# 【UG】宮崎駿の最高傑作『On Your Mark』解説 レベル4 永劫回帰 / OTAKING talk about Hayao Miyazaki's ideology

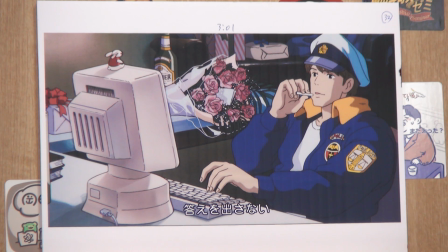真面目な表情で、困っている女の子を助けようとしているんだから、もっと困ったような顔を描かなきゃいけないのに、
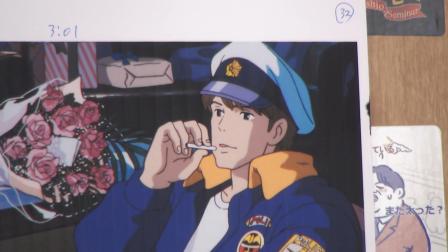宮崎駿はちょっと背を反らした状態で、加えタバコを目に持って、目つきも完全に余裕がある。だから、このシーンのアスカの描き方って、すごい悪意があるんですよね。後ろ、花束、プレゼント、酒、ファンレターに囲まれて、余裕の表情で、
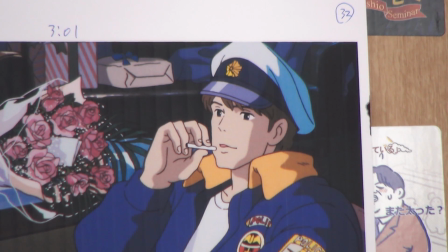やや下目にモニターを見て描くという描き方をしちゃってるんですよ。
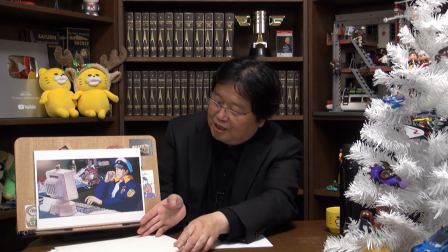さらに、
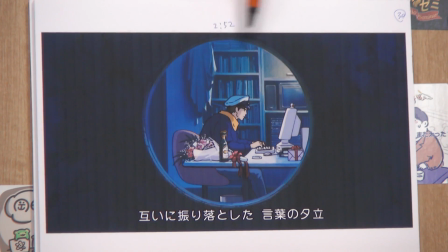こっちのカットでは、画面の中でこの丸い部分だけ見てくれ、
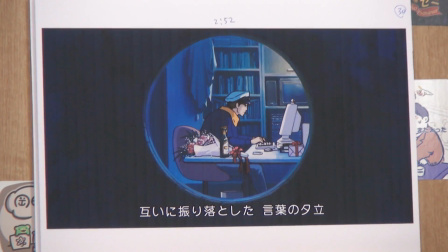だから、花束が更に強調されているんですね。これは、室内の手前に置いているから、余計に目立つんですよ。
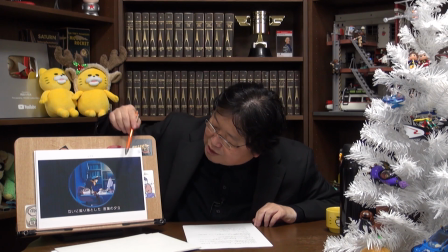そして、この右のところにも目立つんですけど、
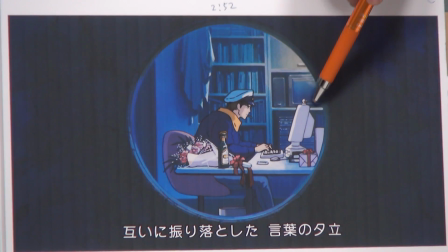パソコンのモニターの上に、不思議なものが乗っかっています。
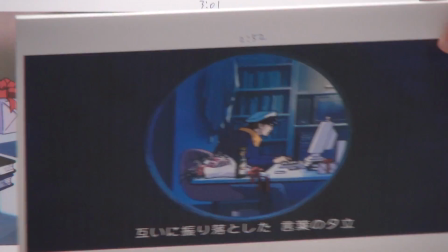このパソコンの上に乗っかっている不思議なものというのは、こっちの方に切り替わると、もっとよくわかるんですね。
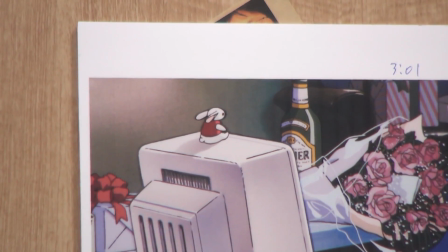これです。わかりますね。ウサギのマスコット、赤い服を着ている。
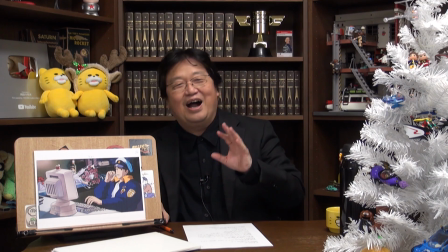これもやっぱり変なんですよ。明らかに意味がある置き方をしているんだけど、説明していないんですね。
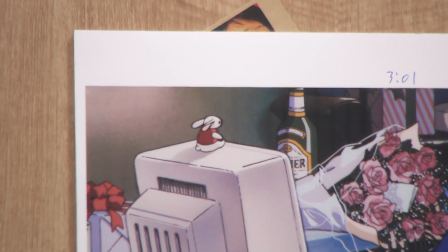この赤いウサギの真っ直ぐアスカの方を見ているんですけど、アスカの方は目線がモニターの方にあるので、ウサギと目が合わない。
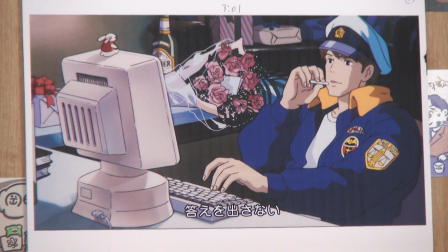ウサギはアスカを見ているんだけど、アスカはウサギを見ていない。このウサギは何か?というのを、最初、僕はウサギの象徴するものとかで、普通に調べたんですよね。赤い服を着たウサギって何か?
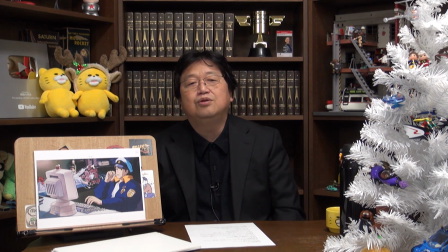というと、一応、キリスト教で言うと、復活祭の時のウサギで、赤というのはキリストの血を意味して、子供が良い子かどうか復活祭の時に、ちょっとしたイベントで裁判官みたいな人が、この子はいい子かどうかという、まあ、いわゆる悪い子はい
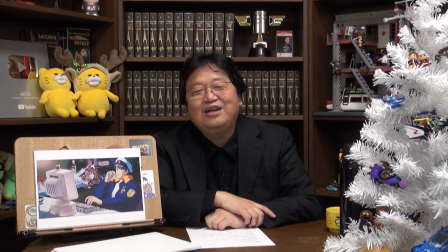ねえかみたいなイベントなんですけど。裁判官が赤い服を着たウサギと言われてたんですけど、これと違うんですね。
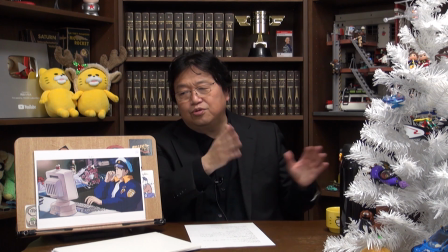こういうキリスト教のシンボルとかではなくて、
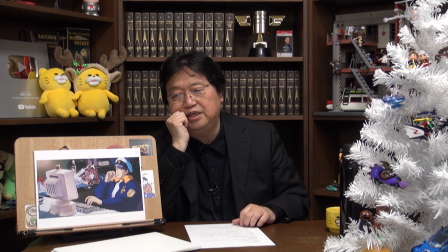もっとシンプルな言いたいことのために出ないと、
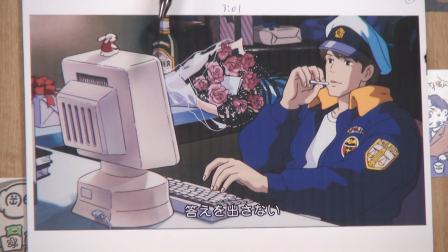こんなに目立つところに置かないんですよね。英語で、ウサギというのは、健康さ、若さみたいなものをやるんですけど、普通、
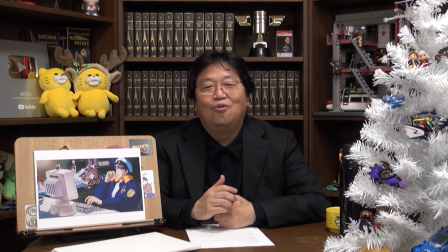赤い服を着たウサギというのは、若い女の子を象徴するというふうになっているんですよ。
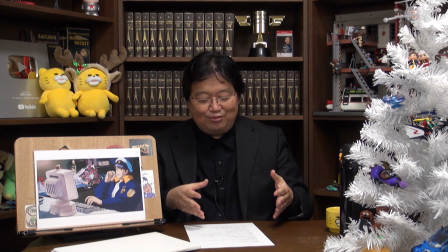これもシンプルに。服の色が赤なのは、女性の説明であって、つまり、このウサギというのは、チャゲアスの女性ファンですね。
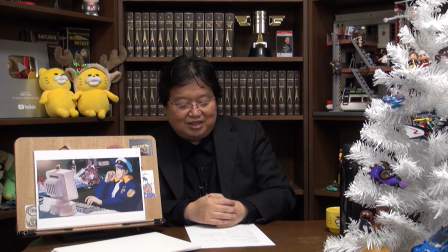特に、アスカの女性ファンを意味していて、コンサート会場で2人を見ているファンというふうな、だいたいその解釈でいけると思います。
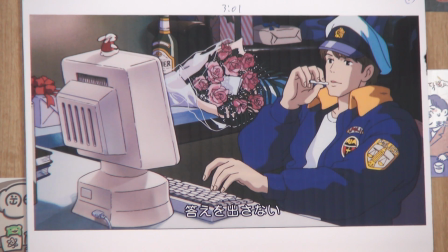真正面に置いていて、目が合っていないのは、ウサギはアスカをジーッと見ている。コンサート会場で、何万人という女の子がアスカをジーッと見ているんだけども。でも、それに対して、アスカは、モニターに夢中なのは、ウサギの存在を忘れて、
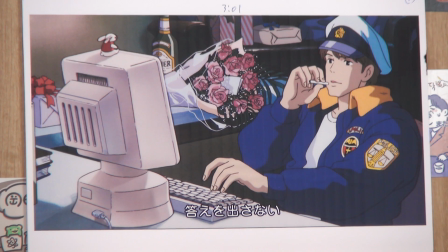今、自分がやりたいことに熱中しているからなんですよ。
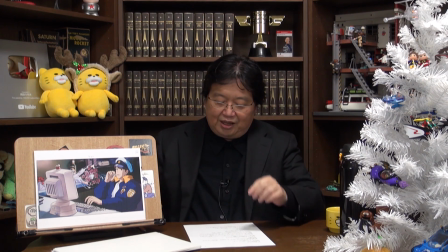つまり、さっきも話したように、
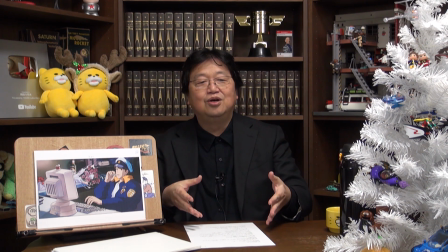作品内に、チャゲ&アスカという歌い手の現実がどんどん侵略している様を描いているんですね。
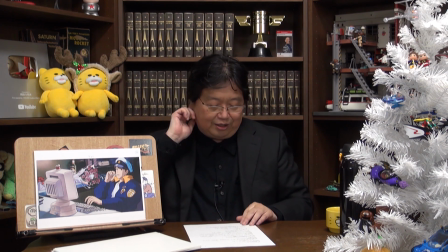なんで、そんなのを描かなきゃいけなかったのか。
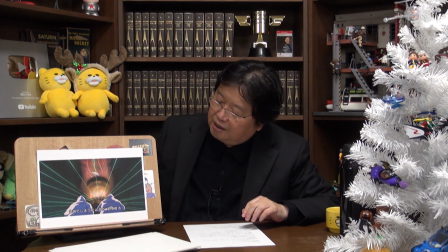これは女の子を救い出すシーンです。レーザーセンサーがバーッと走っているんですけども、
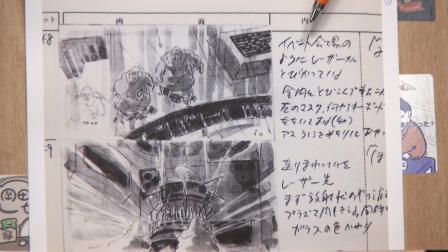これも絵コンテを見ると、わざわざイベント会場のようにレーザー光が飛び交っていると書いているんですね。